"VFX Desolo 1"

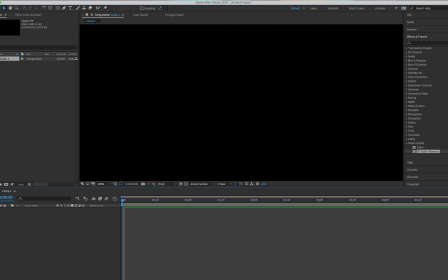I really love visual effects, but sometimes I find it hard to decide what I want to create. However, I was approached by a former co-worker of mine about doing some VFX for him and his friend. They're working on a project they call Desolo. At the moment, it's a homemade game system.
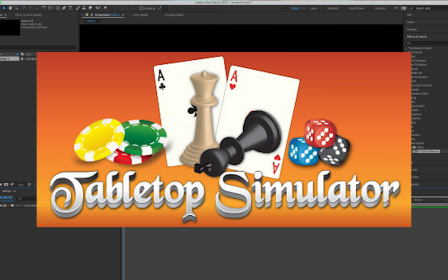They're using the video game tabletop simulator to create and test it.
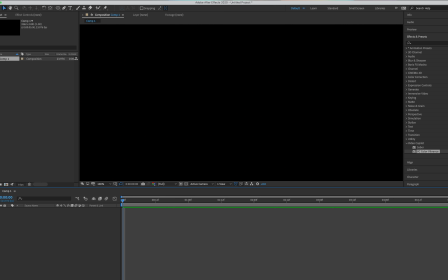However, they also want to make a video series to go along with it. Because this world has magic in it, they of course need the fighting and powers to be flashy. That's where I come in. Before I started the project, I was shown an example of what the director wanted.
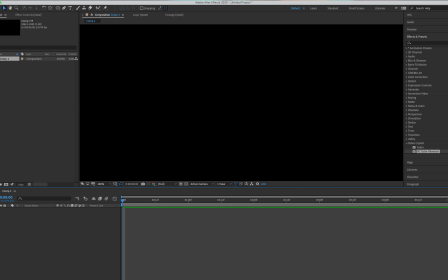We also set a time to meet up during the week. So my goal was to make some samples for them to look over and see if it matched what they were looking for. Based on the example I was given, it looked like they wanted explosive hits, so I had to figure out a look that went with that.
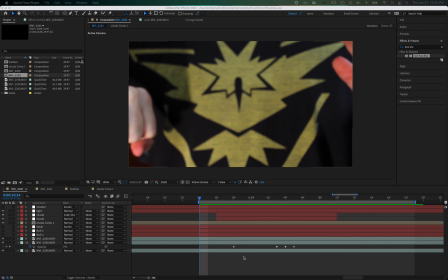It took some experimentation, but this is what I ended up with.
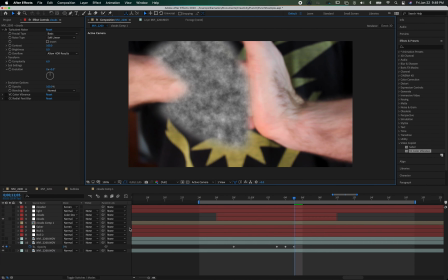So to make this work, the first thing I did was create a new solid layer and added the fractal noise effect to it. Fractal noise has a nice basic cloudy explosive look to it. Then I created a mask in the shape I wanted.
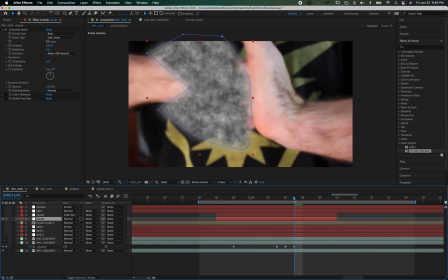Since I knew I would need to animate the mask, I decided to start at the moment just after the two hands met, where the explosion would be clearly defined.
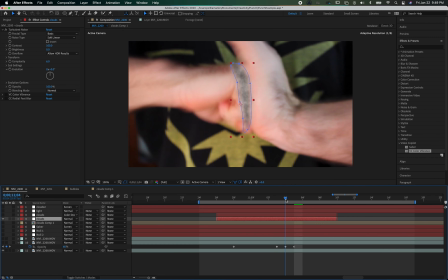This allowed me to create the basic explosion shape.
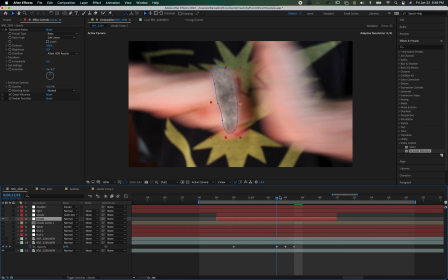I then went forward and backward along the timeline and animated the mask path to follow the hand and expand in the explosion.
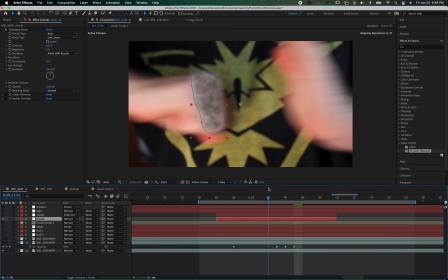To follow the physics of the explosion a bit, I turned the opacity of the layer down to make the explosion dissipate.
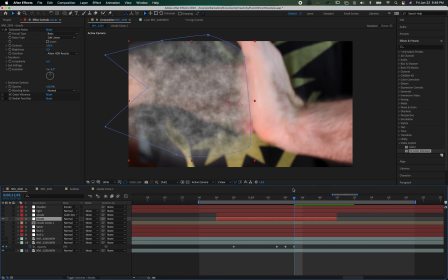Next, I used Video Copilot's VC Color Vibrance on the layer to give it the right coloring.
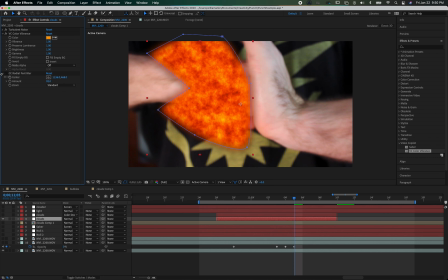This dramatically improved the look. To make it look better, I added a radial fast blur. Alright, the main structure is finished. The next part I worked on was giving the explosion some extra detail.
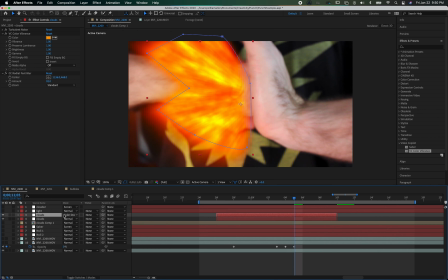First, the explosion needed to be brighter. What I did was duplicate the explosion and change the blending option to color dodge. Next, the explosion needed to have a sense of giving off light, not just being bright. To do this, I again duplicated the base layer, but I moved it behind the explosion.
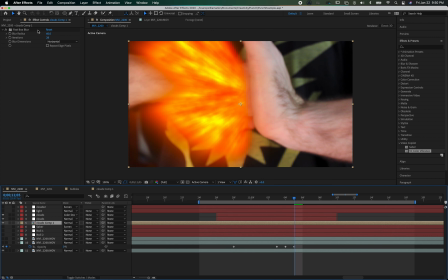Then I pre-composed it so I could add a fast box blur in a horizontal direction on top of it. This gives it a lens flare-ish look. So this makes up the actual explosion, but there's something still missing to make the effect look real.
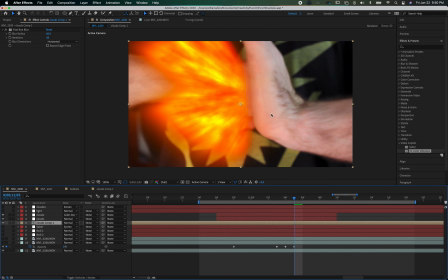Do you see it? The light of the explosion has no visible change to the surroundings.
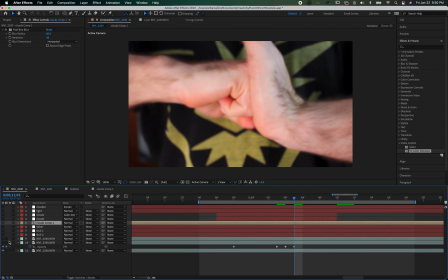Since I don't have any physical light to make it look 100% accurate, I had to create some artificial lighting.
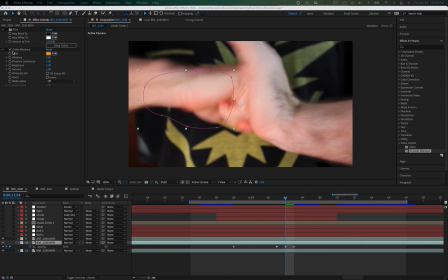To do this, I duplicated the footage layer and put a mask around the direct areas I wanted illuminated. Now when I put VC color vibrance on these masked layers, I still felt like something was off.
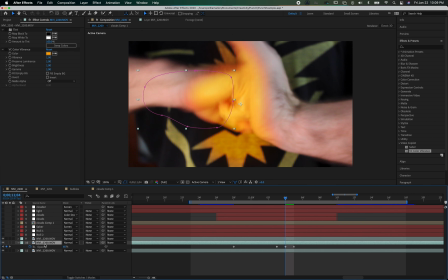The coloring did not fit what I thought it should look like. So to make it work, I put a tint effect on the layer, changing it to black and white. With the color vibrance on top of it, it looked a lot better. When I reached this point, I actually remembered there was something missing.
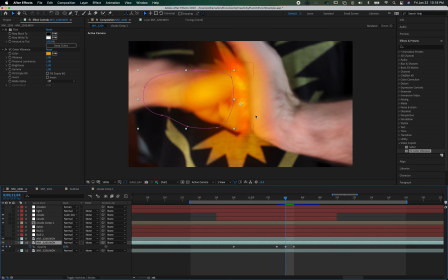Since the explosion has a single source of light, that origin point would be the brightest spot. To make this light source, I simply made a white solid layer, put a mask on it, and feathered it. Presto, instant light source.
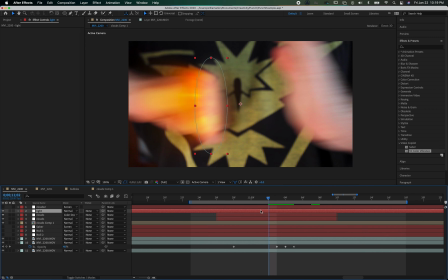Of course, this was an example, so when I met the director, I quickly put together some VFX using the techniques from this example.
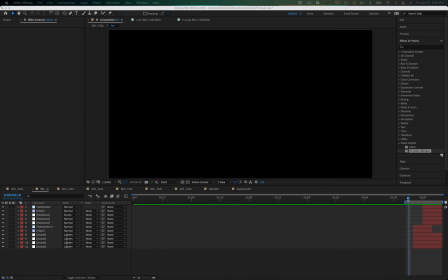Since I'm not sure I should be showing the actual footage yet, here are the VFX layers. And that's how you make some VFX shots. But, this is just my opinion and you can put yours in the comments.
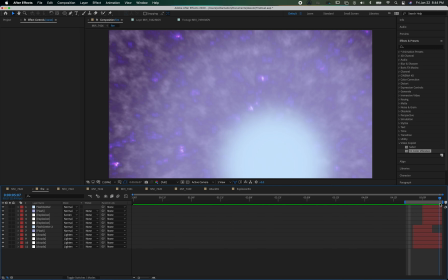What kinds of VFX do you like? What techniques have you discovered? What style of VFX inspire you?